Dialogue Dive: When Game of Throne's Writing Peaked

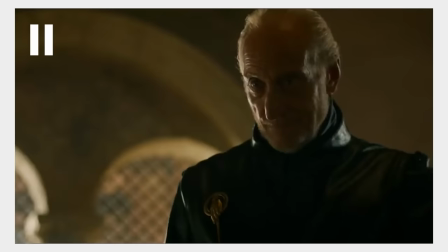[12:40]
Here, we see Tywin's attempt to regain control both of the conversation and the negotiation.
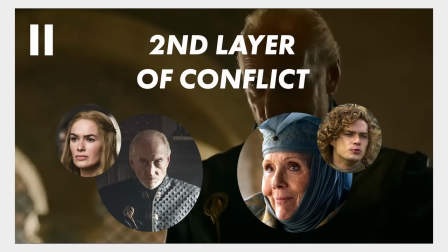[12:46]
His strategy was to turn Alena's point back on her. Instead of giving into Tywin's ploy, though, Alena shows her savvy and returns to her original, easily defended argument of Cersei being too old. At this point, Alena's dialogue has given her a vice grip on the conversation, and therefore the battle of the subtext.
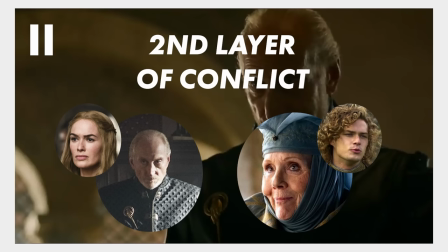[13:05]
No matter what Tywin says about Loras, he cannot change the reality of Cersei's age or her ability to have children, and therefore cannot strengthen his bargaining chip against Alenna. Instead, Tywin starts down a different path, a path that coincidentally signals the end of the midsection and the start of the climax,
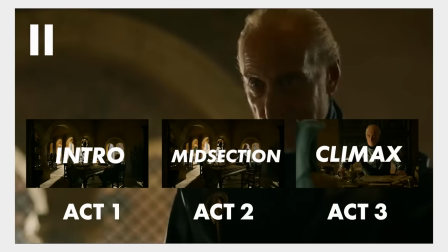[13:25]
where the stakes are at their highest and the conflict comes to a head.
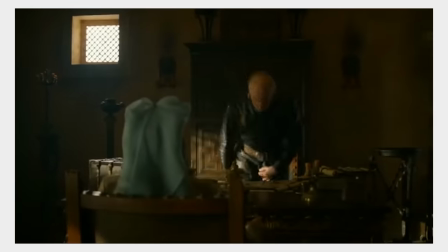[13:29] If you refuse to marry Loras to Cersei, I will name him to the King's Guard.
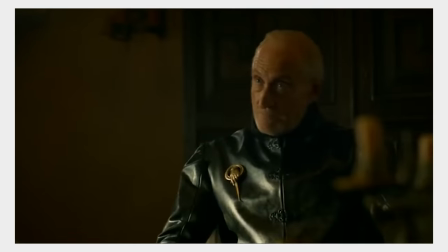[13:36] I'm sure you're familiar with the King's Guard Thaus. He will never marry, he will never have children. the Tyrell name will fade,
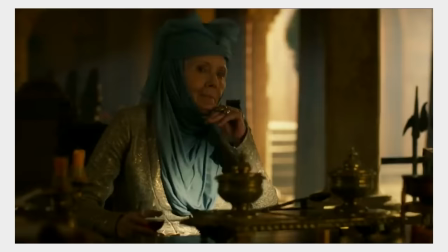[13:44] and Highgarden will go to the children of Joffrey and Margaery.
With that, the power dynamics of the conversation have completely shifted.
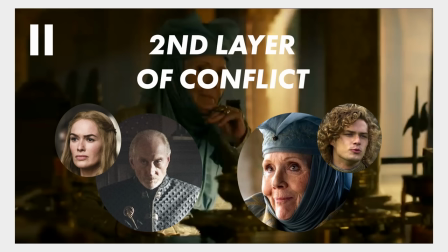[13:54]
Tywin recognized that he could not change the reality of Cersei's age or her ability to have children, meaning he could not increase the power of his bargaining chip. What he brilliantly chose to do instead was change the reality of Loras's ability to have children.
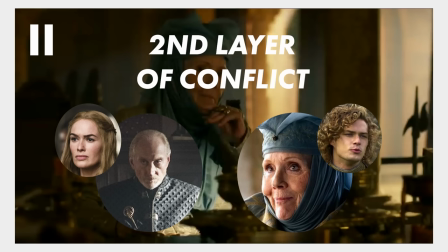[14:09]
This is where the exchange turns from a simple conversation to a hostage situation. Tywin basically tells Olenna, if we can't have Loras, no one can, including you. This continues the ebb and flow of the conflict that the dialogue represents and now puts Tywin on top.
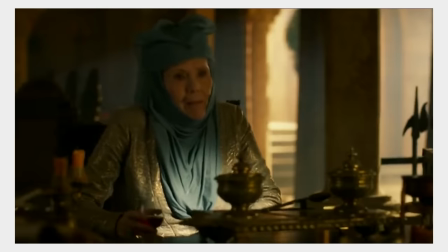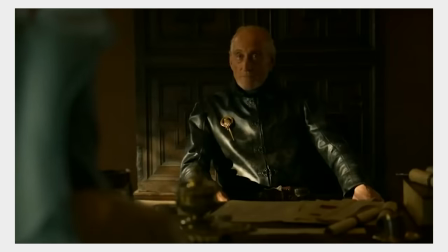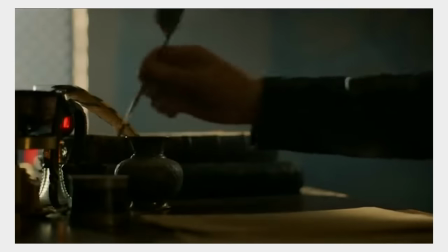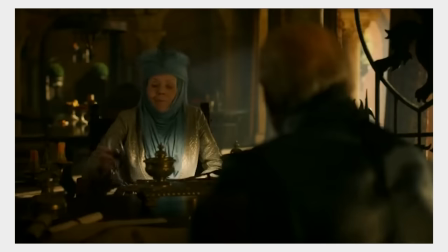[14:43] Or do you consent to this match?"
What we just saw there was the peak of the climax. Alena's only option to maintain some semblance of control in the conversation was to question Loras' ability to properly guard Joffrey.
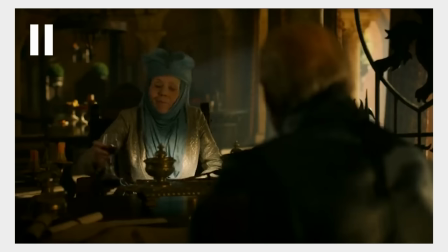[14:57]
Of course, this means nothing to Tywin, as he really isn't concerned at all about Loras' skill as a Kingsguard.
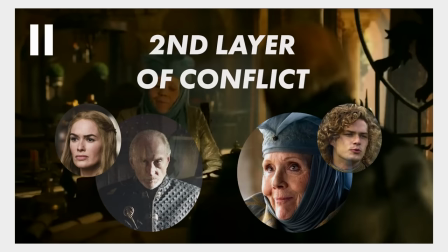[15:05]
Tywin's given dialogue allows us to know that he only cares about removing Alena's leverage.
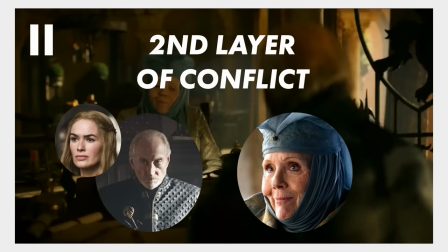[15:11]
Her once easily defended argument about Cersei is now irrelevant, as Tywin has removed Cersei from the dialogue equation. Tywin now has taken complete control of both the negotiation and the conversation, asserting dominance over Elenna. The only thing left now is for the resolution.
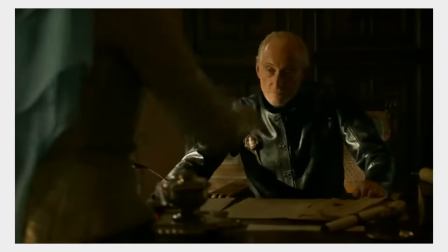[15:34] It's a rare enough thing, a man who lives up to his reputation.
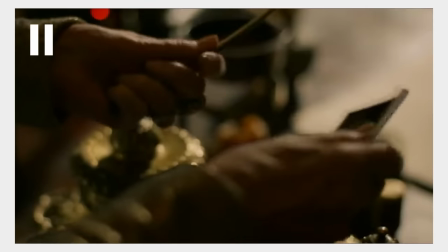[15:41]
with elena tyrell being elena tyrell she had to have the last word to retain some semblance of power but ultimately she conceded defeat but note the dialogue that she used to do it she never agrees to the marriage or acquiesces to tywin she simply states that tywin is every bit as formidable as
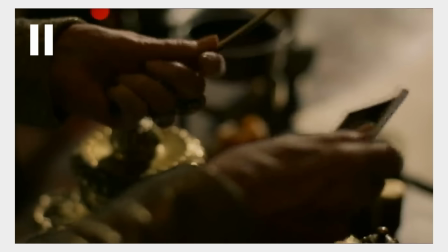[16:00]
others have said even this small word choice in the dialogue is important when considering elena's
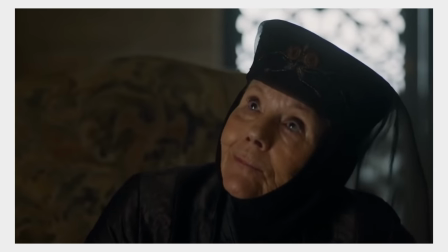[16:06]
character she is never one to admit defeat and she always needs the last word
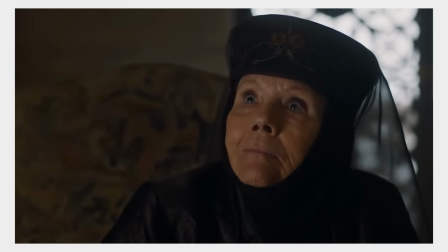[16:13]
tell sassy i wanted to know it was me
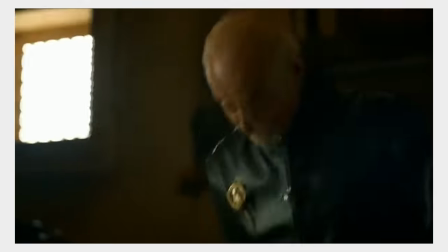[16:18]
anyway i hope this video could help break down some of the more nuanced decisions made for this back and forth dialogue
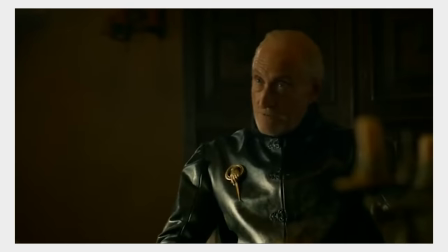[16:25]
having a structure at the center of character interaction can really assist a writer in choosing what dialogue to make use of In this scene's case, it was punch-counter-punch centered around a negotiation, all with the subtext of conversational dominance.
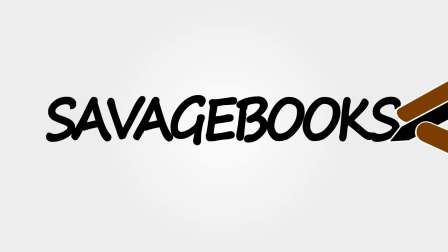[16:40]
If this video has helped you at all and you like what you heard, consider commenting, liking or subscribing to the channel.
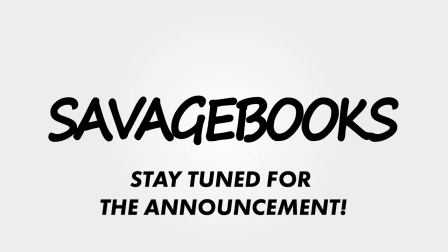[16:46]
Or you could support the channel on Patreon to get some awesome perks.